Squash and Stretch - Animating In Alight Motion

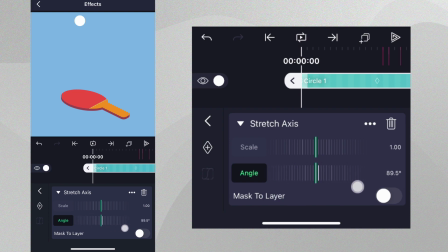We can apply the stretch by increasing the scale value. At the beginning, we don't want any stretch, because the ball is just floating at the top of the bounce. Let's add a scale keyframe here. As the ball falls, it should start to stretch.
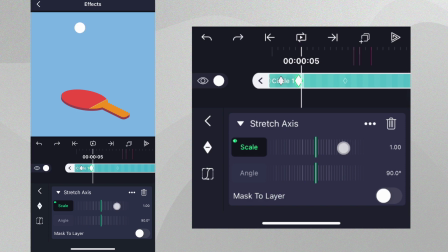So, let's go a couple of frames forward and then increase the value of the scale until the ball looks appropriately stretched. Now, let's go forward and place the playhead here when the ball hits
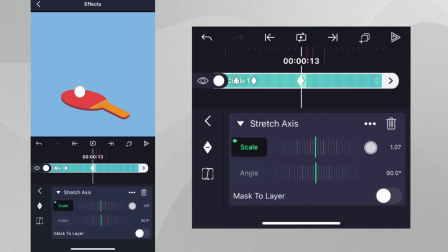the paddle and reduce the stretch back to 1 so that it regains its shape. We'll then apply the easing presets you see on screen.
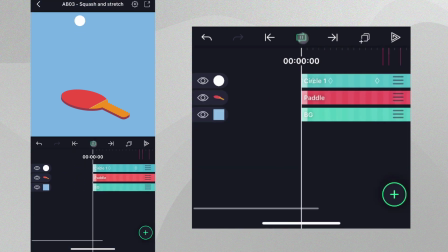At this point, you can see when it falls, it stretches, and then regains its original shape.
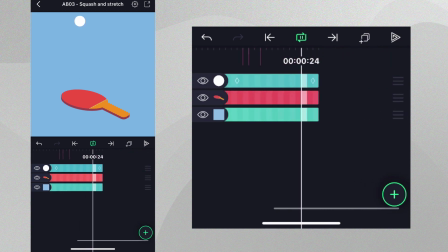This is not quite right, though.
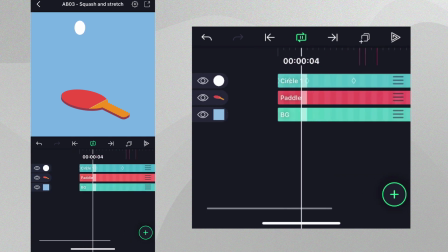When the ball is longer, it should also be narrower, so that volume is conserved at all times.
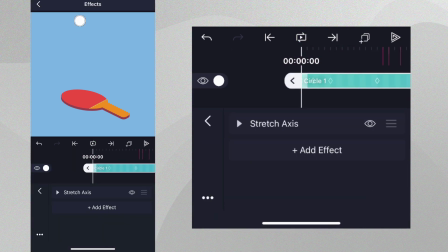This is easy to do with what we've already created. Simply tap this icon and select Duplicate.
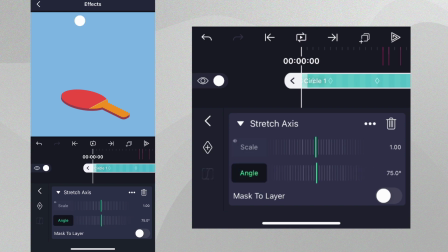On the duplicated effect, we should set the angle back to zero because we want to squeeze the ball horizontally. Tap Scale and move the playhead to the time of the second keyframe. It will highlight in green. Keyframes that are highlighted in green can be edited.
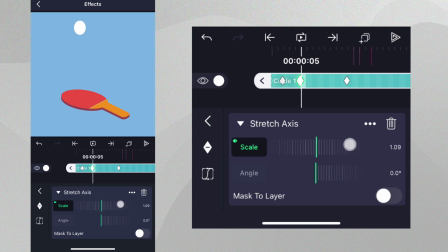At this point, simply decrease the value of scale to make the ball more narrow.
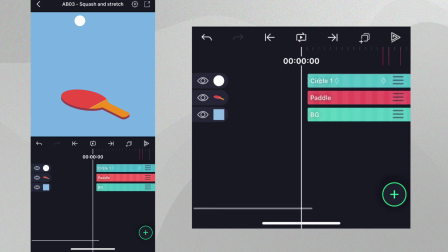If we play this back, we can see our stretch in action.
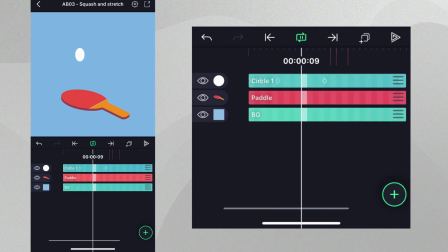The ball maintains its original volume and the animation feels organic.
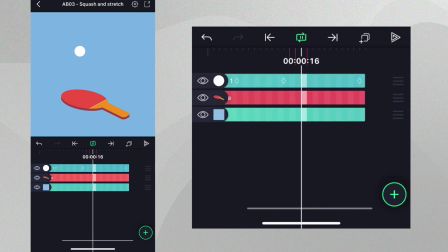With our stretch done, it's time to add our squash animation when the ball hits the paddle.
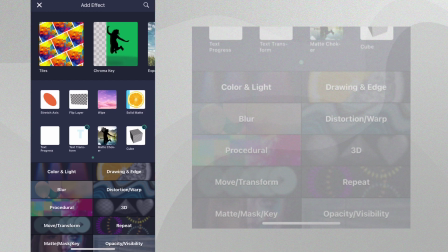To do this, we're going to add the squeeze effect from the distortion warp category with standard settings.
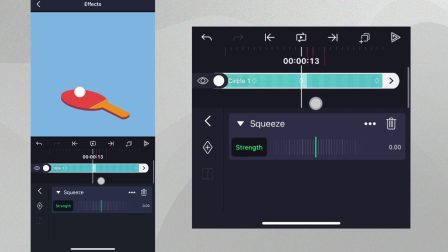Let's place the playhead just one frame before the ball hits the paddle and add a keyframe for strength. Next, let's move one frame ahead and increase the strength. It should look like the paddle is squashing the ball.
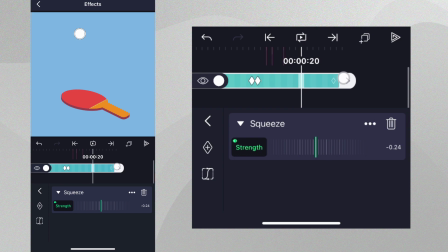Now, go forward on the timeline to where the ball is just leaving the paddle. Bring the strength back to zero and apply this easing curve preset.
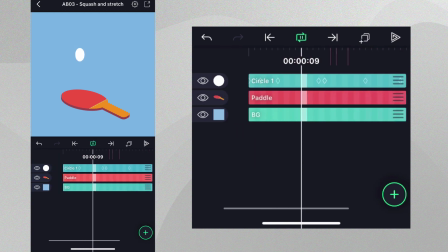You can see when the ball hits the paddle, it will be squeezed and then regain its original shape as it moves up. Our ball is looking great. Now it's time to add animation to the paddle to make it convincingly hit the ball.
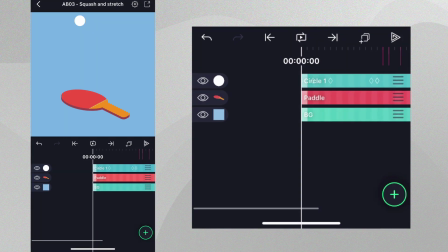We can do this by making a loop animation where the paddle bends towards the ball with each bounce.
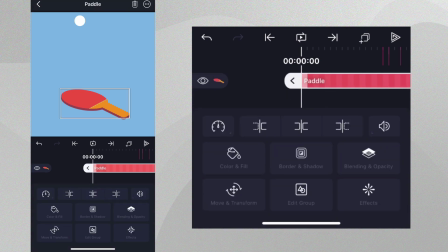Let's select the paddle layer, tap Effects, Add Effects,
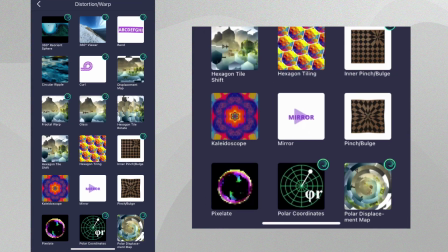go to the Distortion Warp section, and select the Bend effect with standard settings.
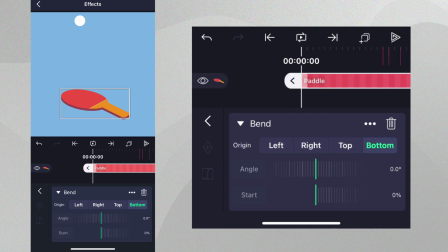With Origin set to Bottom, we can change the angle of the effect and see how the paddle can bend. Let's reset the effect to the default values.
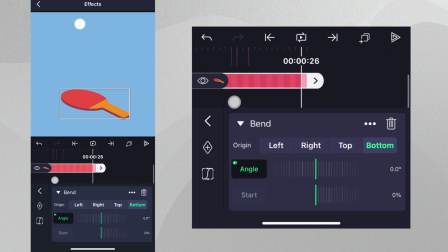Let's add an angle keyframe at the beginning and the end of our project to set up our loop. Before the paddle hits the ball, let's bend the paddle downwards in anticipation and add a keyframe.
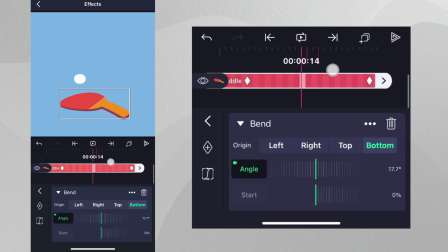When the ball reaches the paddle, we can bend it in the opposite direction and add another keyframe. These four keyframes together will define three different parts of the animation. Let's apply easing to make these motions appear more natural.
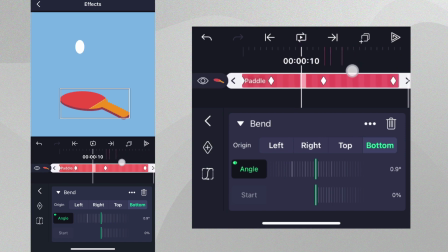We want the paddle to start slow and then hit the ball quickly, then slow back down again. We'll move the playhead between the first two keyframes and add the easing curve preset shown on screen.